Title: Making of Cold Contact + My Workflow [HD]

Hi everybody, and welcome to the making of Cold Contact.
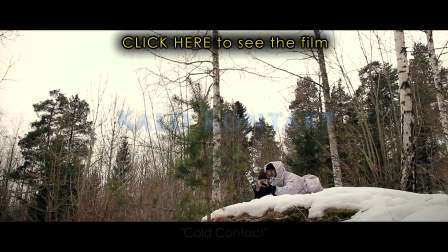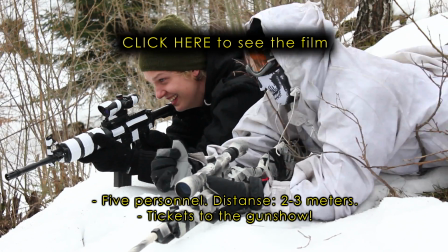For a long time I wanted to make an action movie in a Norwegian winter landscape.
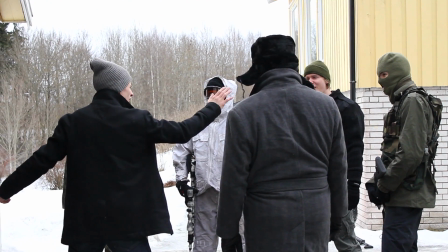But since there are so many action films on YouTube already, I wanted to make something different, and I decided to make an action comedy. Now, when me and my friends make videos like this for YouTube, we usually operate with a very low budget. Even so, there are many relatively easy methods you can use to increase the production value of the film.
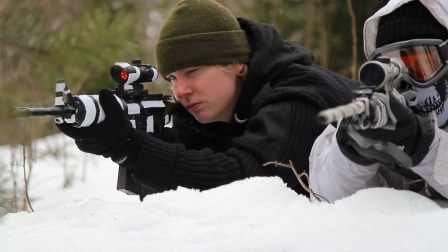For example, all the locations are actually right outside my house. When you don't have easy access to good locations, there's a lot of things you can do by using close-ups and creative camerawork
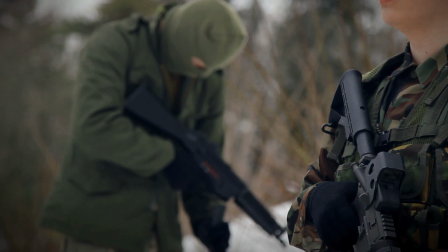to hide the true background and create the illusion that you are,
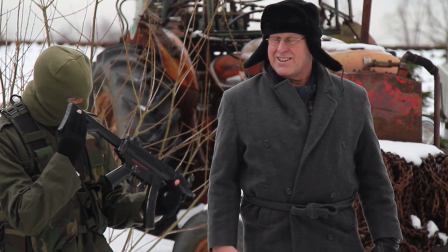for example.
We are now deep behind a milan.
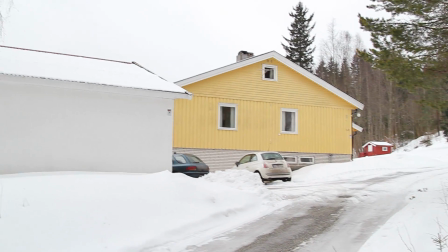Right next to my house. It's nice.
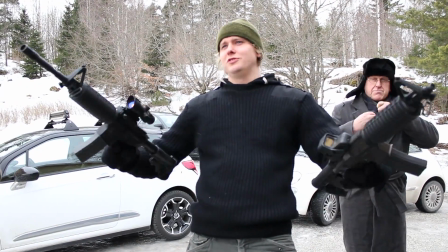You can also use actors in different age groups, military costumes, airsoft weapons and other props.
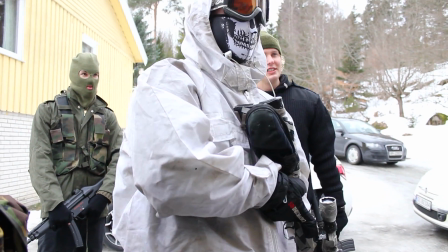All these details combined together create a lot more depth to your videos. But remember, these things look real. You must always notify the police and tell as many people as possible that you are making an action film. Unless of course you want to get arrested.
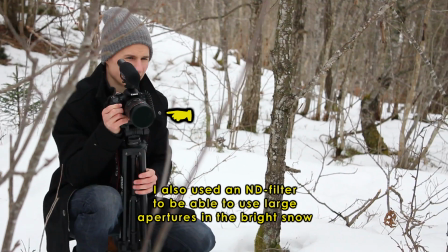I shot the entire film with my Canon 550D or T2 Rebel, the 24-105L lens and the Rode videomic.
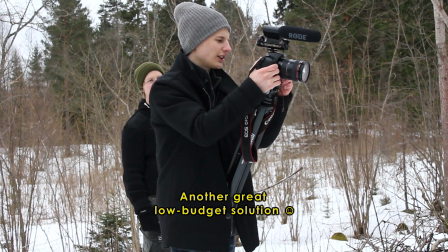In addition, during the whole movie, I actually used a tripod as a Steadicam.
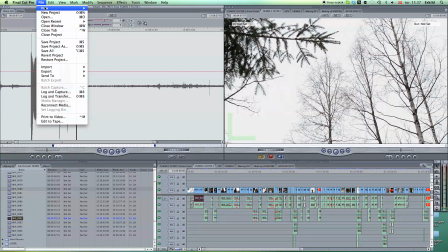After we had filmed everything, I imported all the footage into Final Cut Pro directly from the card using log and transfer, and I then started editing.
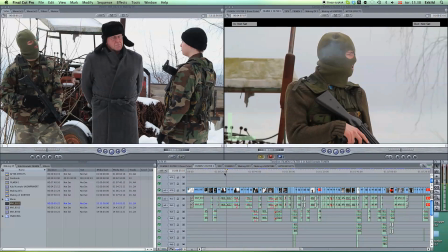After putting all the clips in the right order, and having added sound effects and music,
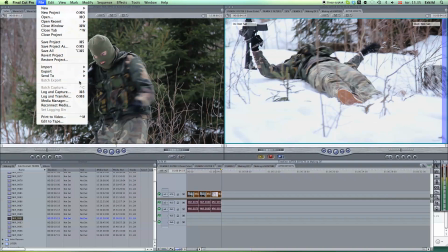I chose the clips where I was going to use more advanced special effects, exported them in full quality,
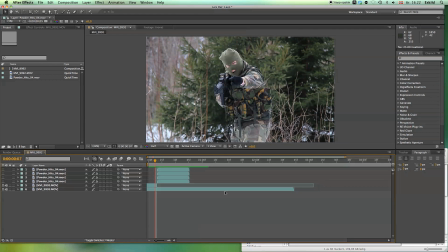and then opened them in after effects. All the blood effects, explosions and muscle flashes are from the Action Essentials 2 package, which contains a lot of pre-keyed special effects, which you can easily just drag into your footage.
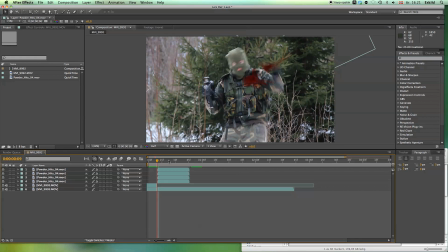The blood splatter is actually powder hits, which I have colored blood red. When people shoot or get shot, I usually remove a few frames to make it look like they are twitching a lot more.
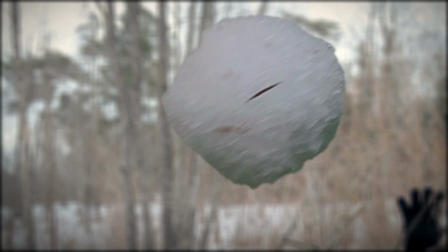The way I did the snowball throw in slow motion was by first filming a snowball attached to a string in front of a green screen.
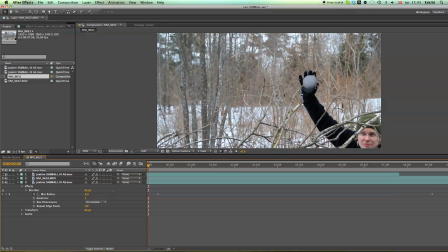Then I keyed out all the green and put a snowball on top of a clip
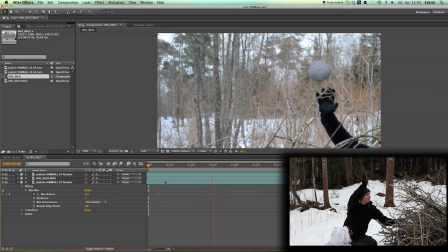where I had instructed Joe Kim to simulate a throw in slow motion.
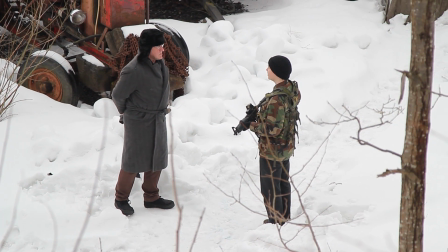The sniper scope I did by standing on a hill far away and zooming all the way in.
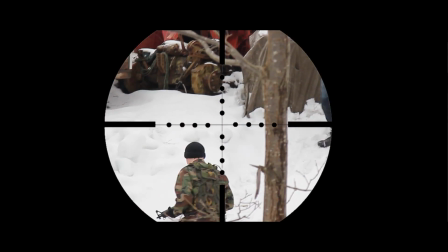Then I added a crosshair and a small fisheye effect to simulate looking through a scope.
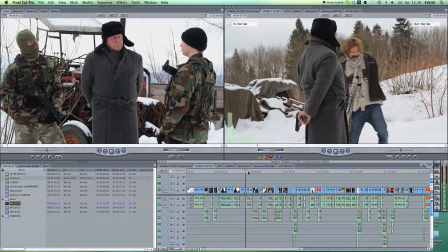When I was done with all the special effects, I imported them to Final Kid Pro and put them back in their right place.
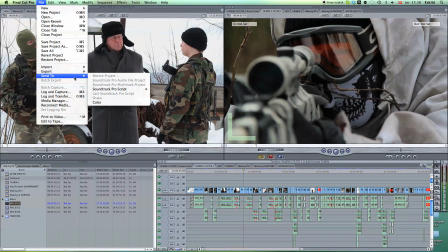Then I sent all the clips to color where I usually do all my color grading.
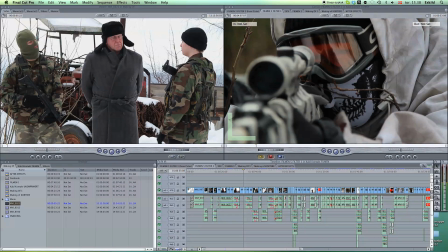I don't really follow any specific rules when I do this,
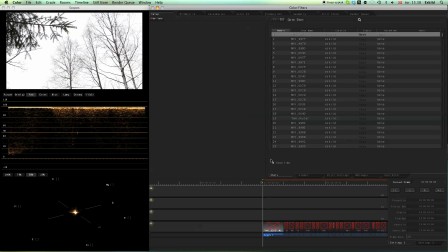but the colors should in most cases reflect the atmosphere in the film you are making.
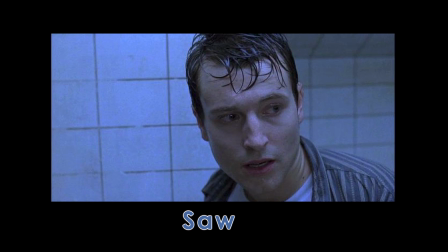Like horror movies usually have cold and pleasant colors, and apocalyptic movies are mostly grey and washed out.
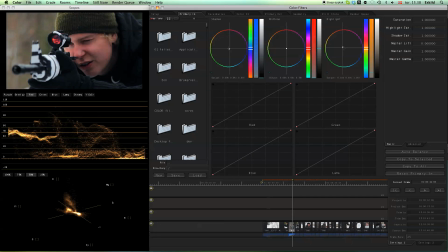For action films I usually like to make the shadows colder and the highlights warmer.